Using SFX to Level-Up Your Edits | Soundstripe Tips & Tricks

All right, here's exposure. There we go. A little bit of sunlight spill. I'm all right with that. You can get a consistent exposure, I'll be even more all right. When it comes to filmmaking, it's easy to spend a lot of your mental energy thinking on the production side of things. Thinking about cameras and lenses and lighting and all the new tech that comes out every year. And while that's important, I've found that sound design gets kind of punted down the field. It's usually an afterthought for a lot of filmmakers. And a lot of those filmmakers end up on YouTube looking up how to do sound design. And hopefully those filmmakers stumble across this video and me. So that's what we're gonna do. We're gonna talk about sound design. All right, guys, I'm gonna take a moment while the sun is gone to say, don't forget to like this video, subscribe to our channel, and leave a comment about how great it is to use natural lighting and how there's no downsides. Oh, here we go. This looks way better anyways. Good sound design is one of the best ways to immerse your audience in the world on screen. So whether that's a short film or a vlog or one of your lifestyle videos, adding a bit of sound design can really bring your audience into the story that you're trying to tell. So let's talk about sound effects. Sound effects are any sound you hear on screen that isn't either dialogue or music. And there's a lot of different reasons you might want to use sound effects. Adding things like atmosphere and Foley and room tones can help build the auditory world of your story, while things like record scratches, whooshes, and dings might be used in more creative ways to add a comedic element or bringing a bit of life to your transitions. Let's take a look at a couple of examples of how and when to use sound effects.
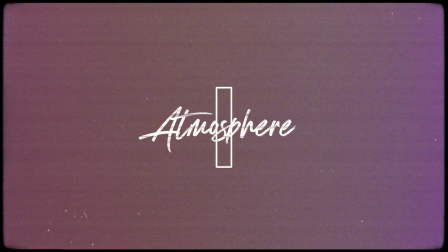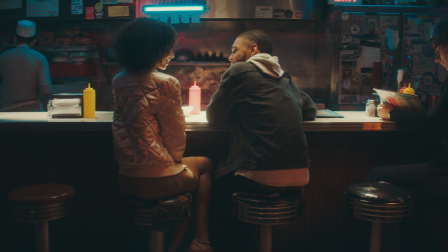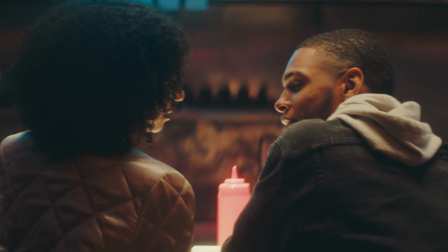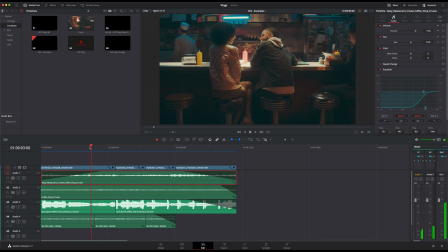All right, so that is our little diner set that we used in one of Soundstripe's commercial pieces.
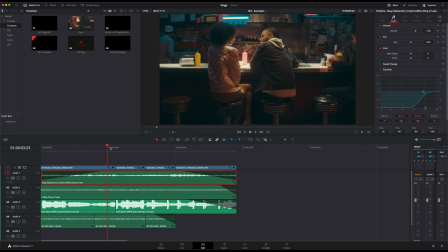And I wanted to show this because it's one of the most obvious uses of sound effects, and that's to build an atmosphere. So building an atmosphere kind of helps make the scene feel more real. It makes it feel like it's not just a movie set.
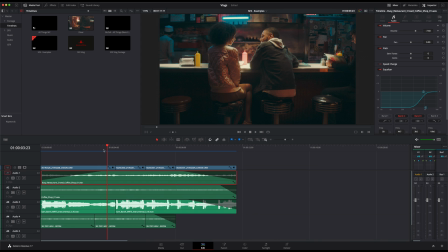Kind of brings a little bit more of an organic feel to this, to the spot. Because obviously without the sound effects, what you get is this.
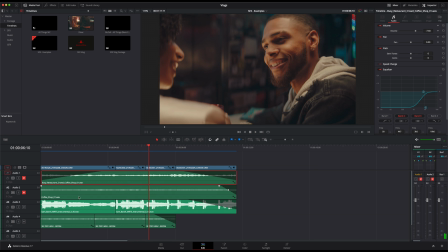So obviously it's a little more lifeless. You don't have anything that's kind of makes it feel like you're in a world.
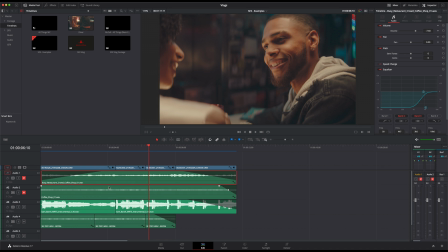It feels like you're just looking at some people with some music. So adding this atmosphere in the background helps to make the scene feel more like it's you're in a real space watching real people. So the two sound effects that we used are these atmosphere sounds, which you can find in our library.
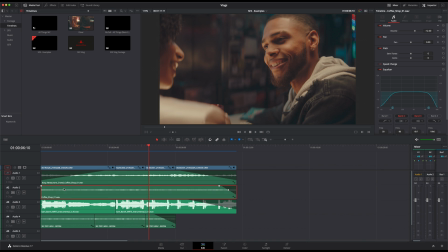The first one is called Coffee Shop 1. The second is Busy Restaurant Crowd Coffee Shop 1. The reason that we mix these is because this sound effect here, the crowd sounded a little bit too busy, so it made it seem like we were in a really busy, big, crowded space,
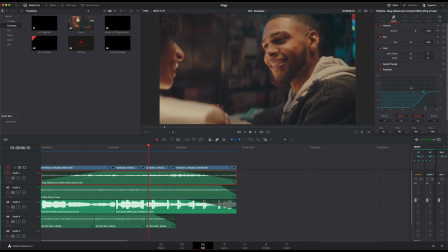which we didn't want it to feel like that. We wanted it to feel a little bit more subdued. So what we have going on is I've got this equalizer that's creating a high pass filter, and that's just leaving us with kind of the higher end of the
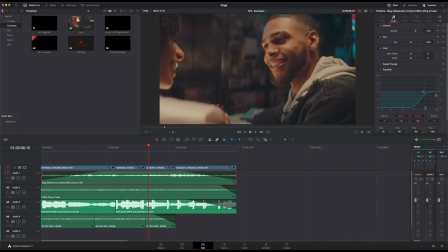sound effect. So what you get is just some of those silverware sounds, which was missing in this sound effect here. So this sound effect, the coffee shop, was a little more subdued, whereas this one sounded like it was a big crowd.
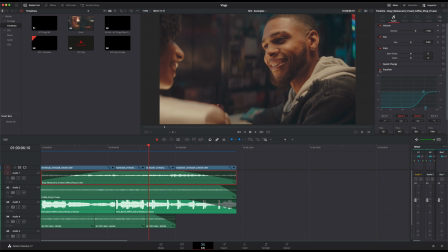If I turn this off, you can hear what it sounded like without that high pass.
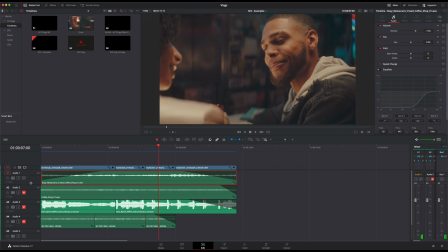So definitely a little busier, which we didn't like the feel of. All right, well, let's go ahead and take a look at our next example.
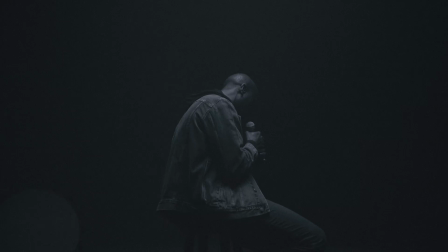A long way, and that's why the songs say that I can do all things.
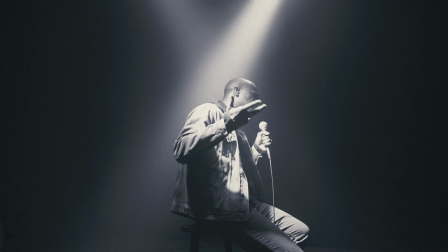I can do all things. I can do all things. Yeah. Got out of my own way.
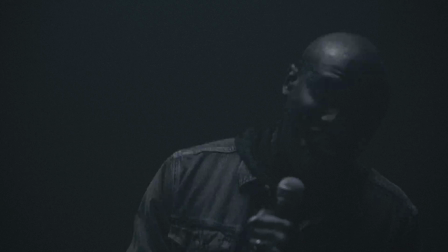Got out of my own way, and I can do.
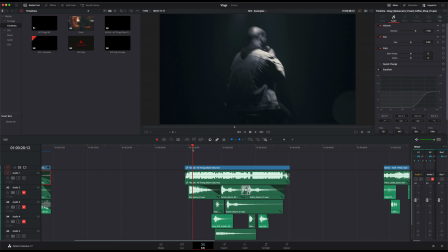Okay, so this was a piece from one of the Soundstripe lives that we did featuring artist McCall,
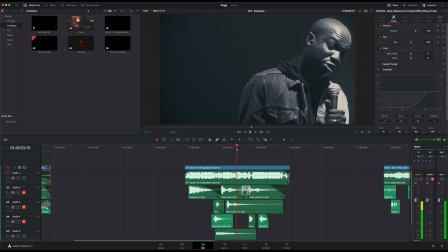who has a really, really great album on our library.
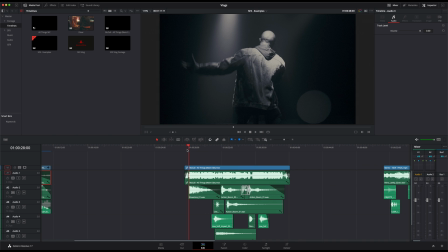So take a look at that if you haven't already. I thought this would be a great example to show off how you can kind of spice up your edits with sound effects. So rather than using sound effects to create an atmosphere, this is kind of selling a feeling and a tone.
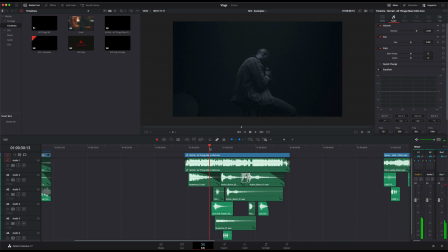So this is basically a music video, but in this scene, we used sound effects to kind of punch up some of the transitions and some of the light flashes. So I want to show you that now without the music so you can kind of hear what those are doing.
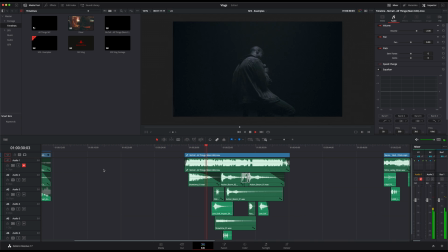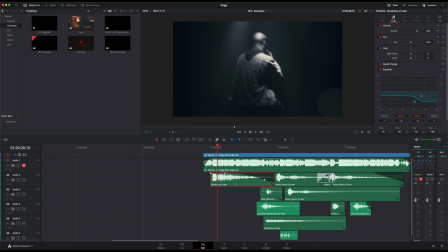So that's it. I'm going to kind of take this piece by piece so you can kind of take a look. This is not meant to be a how-to as much as just showing you some of the thought process behind some of these sound effects to hopefully give you an idea of what you can think about in your own projects. So in this spot,
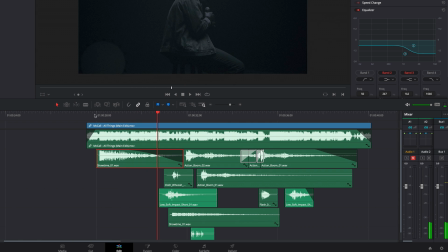I have this sound effect, Showtime, which is kind of this deep rumble. And I thought that matched really well with this kind of like shaky cam that we have going on right here. It kind of just helps add a bit of energy to that.
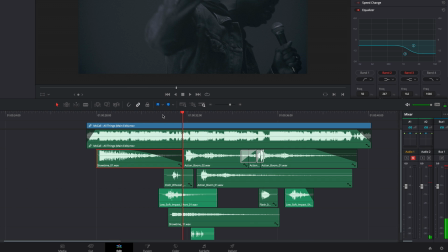And then moving into that, we do this zoom in effect where we actually had two cameras on a dolly, on the same dolly side by side on different focal lengths.
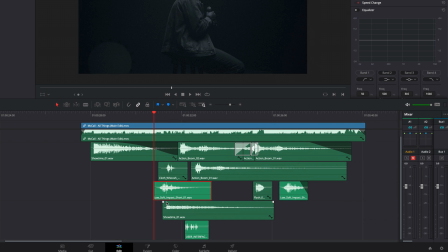But to help sell that effect and kind of give it a little bit more energy, we added a low soft impact short sound effect, and that's basically a whoosh.
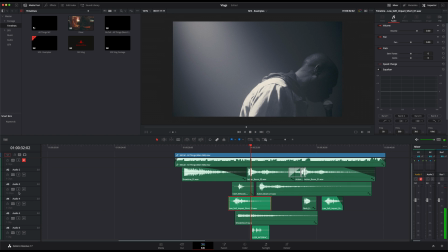So I'm gonna solo that so you can hear. And then we added, I added a clothes whoosh.
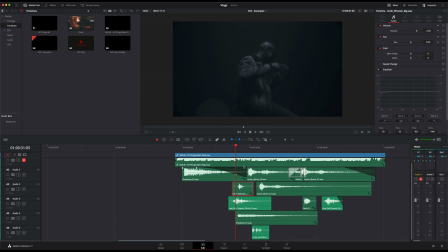So it's basically like the sound of clothes rustling. And that kind of helped give it a little bit more energy, especially with his jacket.
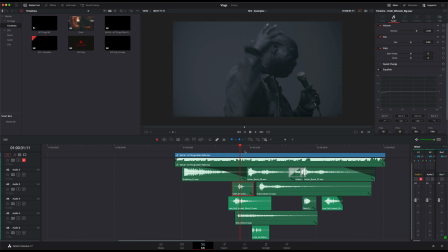I kind of think blending those two added a little something. We also have this Showtime sound effect, which is kind of just like a deep bassy rumble.
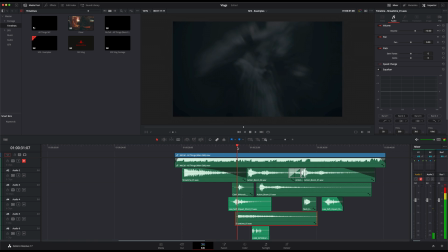So all three of those combined kind of helped give this really cool mix of sounds here.
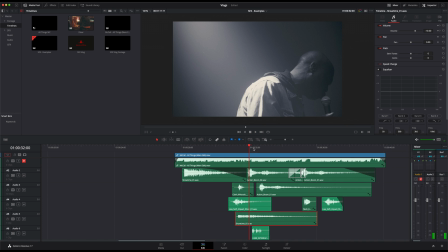And then moving on from that, I wanted to get a sound effect for these lights flicking on, and I didn't want to use something super obvious like a light switch sound or a flash bulb or something like that.
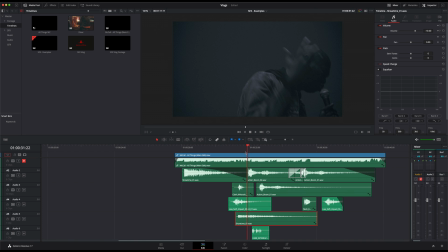So I found these kind of action booms, which here I'll show you that. So it kind of had a cool mechanical sound as well as like this deep rumble afterwards.
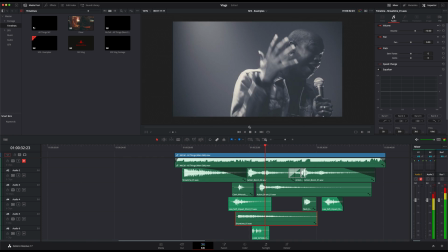Again, kind of the tone of this whole piece, the kind of deeper, bassier sounds helped add to the tone of the piece as a whole.
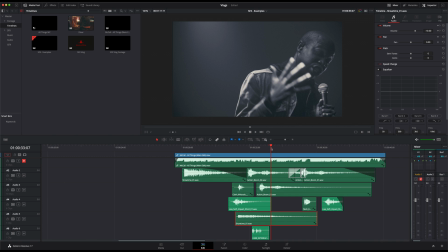So I'm not using a lot of like brighter sounds, a lot deeper tonal sounds.
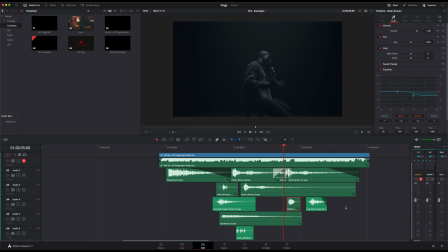And then you'll notice here, I added actually a flash sound.
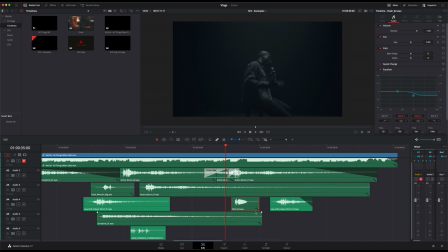And the reason that we did that is you can kind of get sound fatigue where if you hear the same sound effect over and over for an effect, you kind of get fatigued of the sound. So I kind of try to do things to change it up a little bit. So I found two different options of the sound.
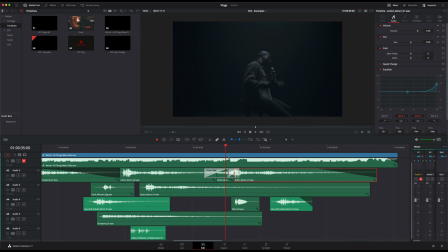So Action Boom 1, Action Boom 2. And then the third time we hear it, it's actually reversed. So it's Action Boom 1, but I reversed it so that it kind of had just a slight change in it. So it's not all sounding the same. But with multiple lights kicking on all at once, I also wanted to give this one a little bit more energy. So I added this flash sound effect.